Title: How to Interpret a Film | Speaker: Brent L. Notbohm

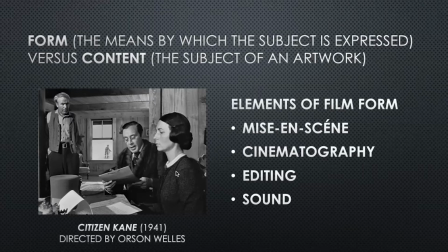This transaction, the foreground is where we see the power, right, with the papers, and mom here is making this choice, and Thatcher here is sort of the person that's getting Charlie Kane in this transaction. Dad is an insignificant character and is quite literally framed out of this image in just a few moments after this one takes place.
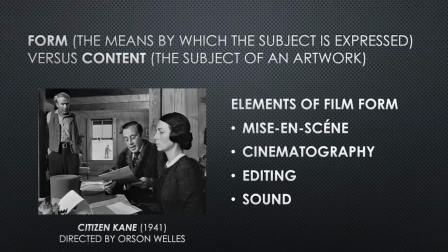And the least amount of power is in the background here, little Charlie Kane, framed in a window, almost like an object that's being bought and sold. And so just in this brief frame, you can infer a whole lot
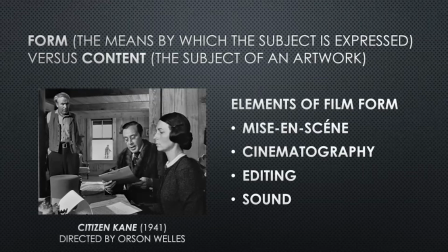in terms of what's happening in the world of the movie. It's one of the reasons why Citizen Kane is such a famous film, in large part because, of course, every image of Citizen Kane is very dynamic, highly expressive in terms of its elements of film form.
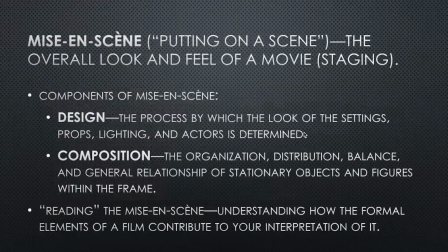But all movies do this to one degree or another. And so for this particular class, we're going to focus primarily on the notion of mise-en-scène. And for mise-en-scène, the term is probably one that most people aren't familiar with, roughly translated from French means putting on the scene,
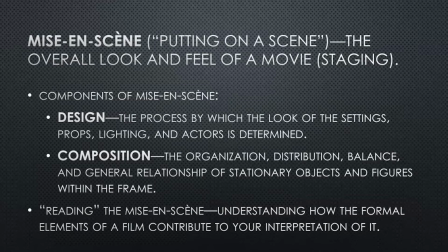but basically is a term that we use to describe all the things that we see that are important in an image, the overall look and feel of a movie. Sometimes it's called the staging. And there are two key components of mise-en-scène, design and composition. Design is the props, the settings, the lighting, even the actors,
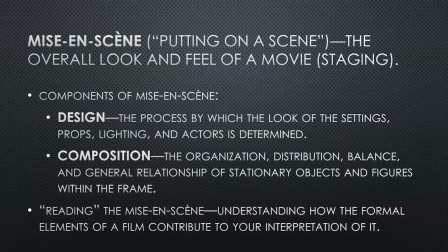the casting, the clothing they wear, their hairdo, makeup, all of that is part of the design. And all of that's chosen very carefully on the part of filmmakers to impact our experience, to present to us this make-believe world, to make it as real as possible for us as the audience.
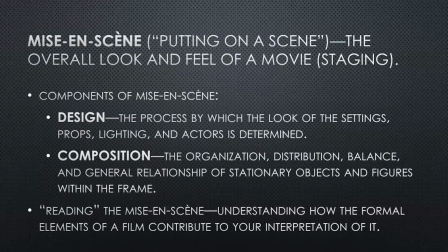The other key component of mise-en-scène is composition. And we just looked at an example of that from Citizen Kane. Composition being how actors are presented within the frame, right? So organization, distribution, balance, basically the use of space in an image, in a frame.
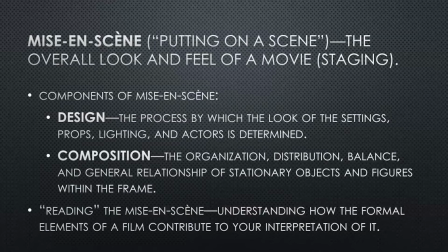And composition is one of the key elements of, what academics like me call the cinematic language. If you put this together, one of the really fun things about understanding film form is to begin to read more consciously the mise-en-scène,
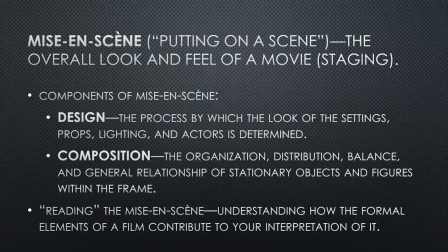and therefore understand how these elements contribute to your interpretation of the film. Now, it's important to understand also that you do this unconsciously. Filmmakers design movies and craft them very carefully with intentions in mind so that we
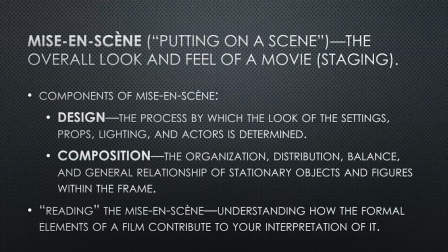experience the film emotionally, even if we're not conscious of the way in which the elements of film form are impacting us. But if you step back and kind of look at the form, read the form more consciously, you'll see how this really works.
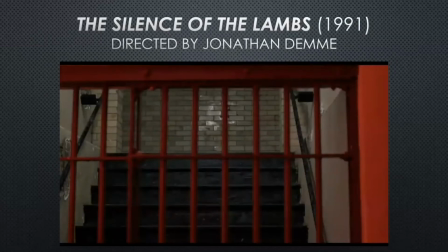And so for our example, we're going to use the introduction of the notorious and infamous serial killer Hannibal Lecter in The Silence of the Lambs. One could argue that this scene that I'm about to show you has led to an entire franchise, multiple movies about Hannibal, a TV show.
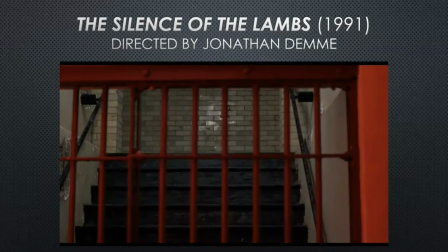There's even a new TV show about Clarice. And it's in part because of the effectiveness of this introduction of Hannibal in the Oscar-winning 1991 film directed by Jonathan Demme. And so I'm going to play the film, and as you watch it,
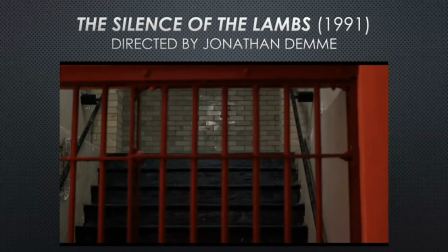I'll kind of talk about a couple of key elements of mise-en-scène and even of cinematography and editing to pay attention to, and we'll talk about them in more detail and provide a little more interpretation of them on the other side of the clip. So here's the introduction of Hannibal Lecter from The Silence of the Lambs.
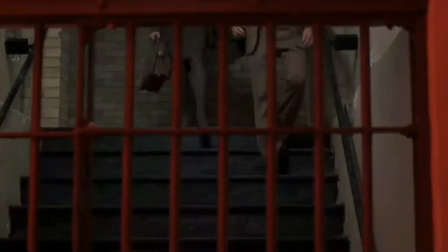I'm going to show you why we insist on such precautions.
On the afternoon of July 8, notice they're heading down some stairs.
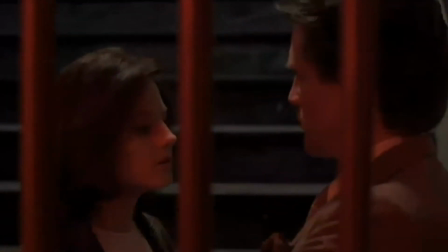That's interesting.
His mouthpiece and restraints were removed for an EKG. When the nurse leaned over him, he did this to him.
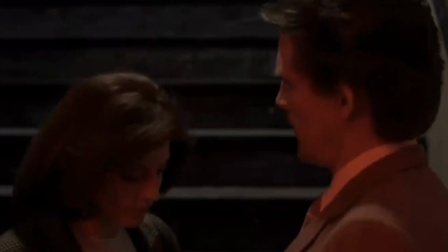Now, this is very interesting. You'll notice the red light in this close-up here.
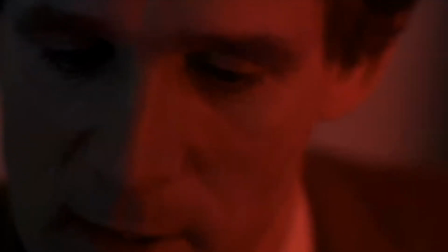We see Clarice's reaction to this picture of some horror thing that Hannibal did,
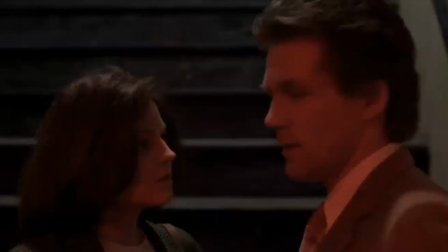but we don't actually see the picture itself.